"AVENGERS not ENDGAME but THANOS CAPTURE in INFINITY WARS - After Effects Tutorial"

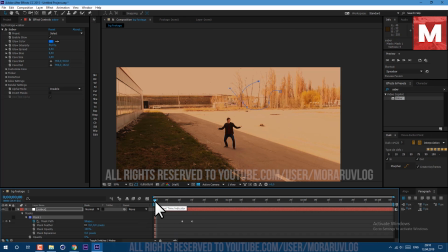[4:06]
So let's move it over in time and also make few changes here. So you can experiment with this to get result which you like. Then let's scroll down here, press T on keyboard to see our opacity. Let's set it to 100.
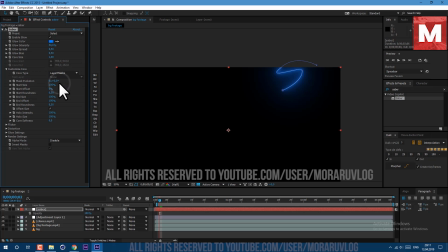[4:20]
And now we can go to customize core. Core type, let's set it to layer mask. And layer itself, let's set it to add.
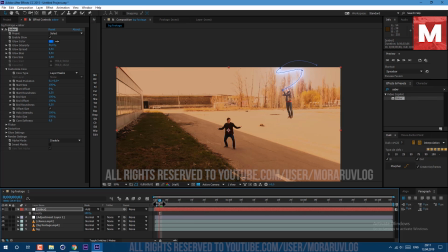[4:26]
Now we can view our animation and make adjustments which you need. I think it looks good. Let's also add secondary motion here. Just select these points.
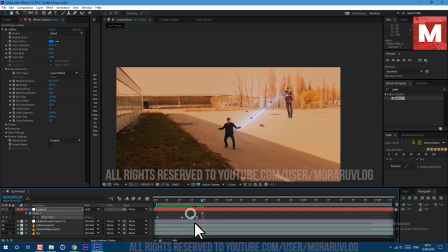[4:43]
And move it over. Then select this keyframe, copy and paste here. Ctrl C to copy and Ctrl V to paste. Now, let's select this clone's footage, press P on keyboard and set a keyframe right here.
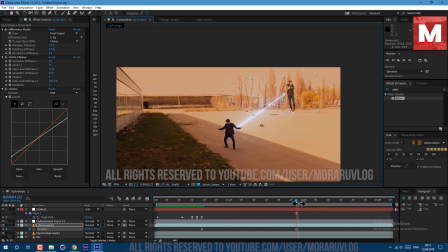[4:59]
Then move it over about here and let's move position here. And a less keyframe, let's also move it over. So basically we're simulating some movement, like we are flying in the air. Then also let's move our mask to follow our position.
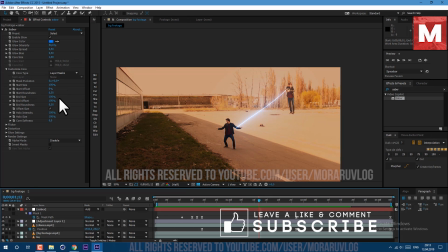[5:18]
Now let's change color to more orange look. Let's also change star size to 7. It will give some perspective to our rope, like we are far away from guy which we capture. And end size let's set it to 145. In effects and presets let's type fast blur.
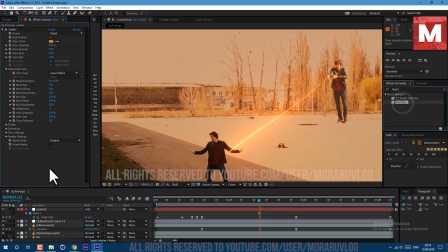[5:40]
Drag and drop here. And let's set it to 2. So line would be not so perfect at the edges.
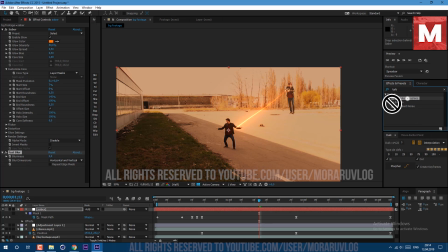[5:45]
You can also apply turbulence displays. I think amount minus 35 and size 2 looks good.
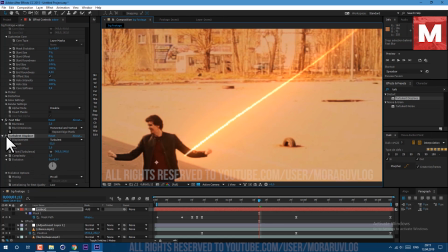[5:52]
As you can see, we give some imperfections, so it would look more realistic.
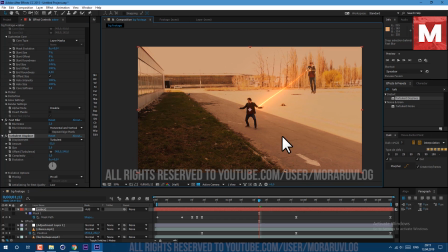[5:57]
Just duplicate a bunch of times our clones and you'll get much more interesting look.
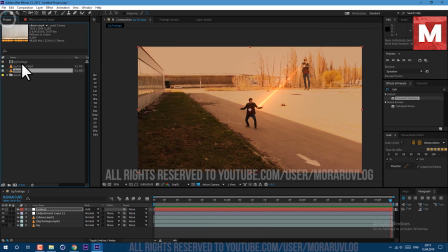[6:02]
Let's also drag and drop our composition to create new composition on this icon here.
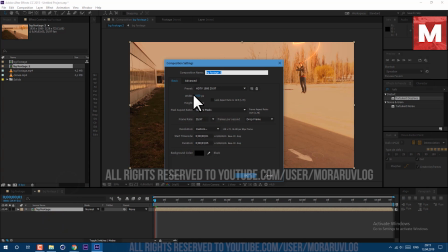[6:08]
Let's call it final. Change size to about 106.
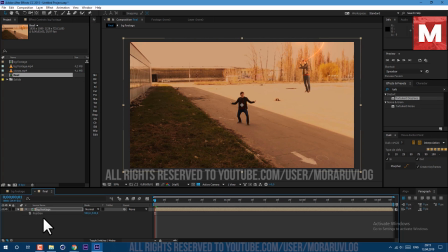[6:14]
Press P on keyboard to see position. Then hold Alt key on keyboard and left mouse click on this stopwatch. Now you can write expression. Let's type in wiggle open bracket one comma 35 close bracket. It will create some camera movement
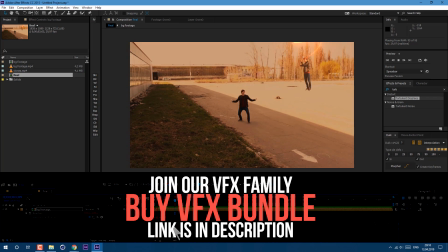Make sure to subscribe to see more. Thanks for watching guys. See you next time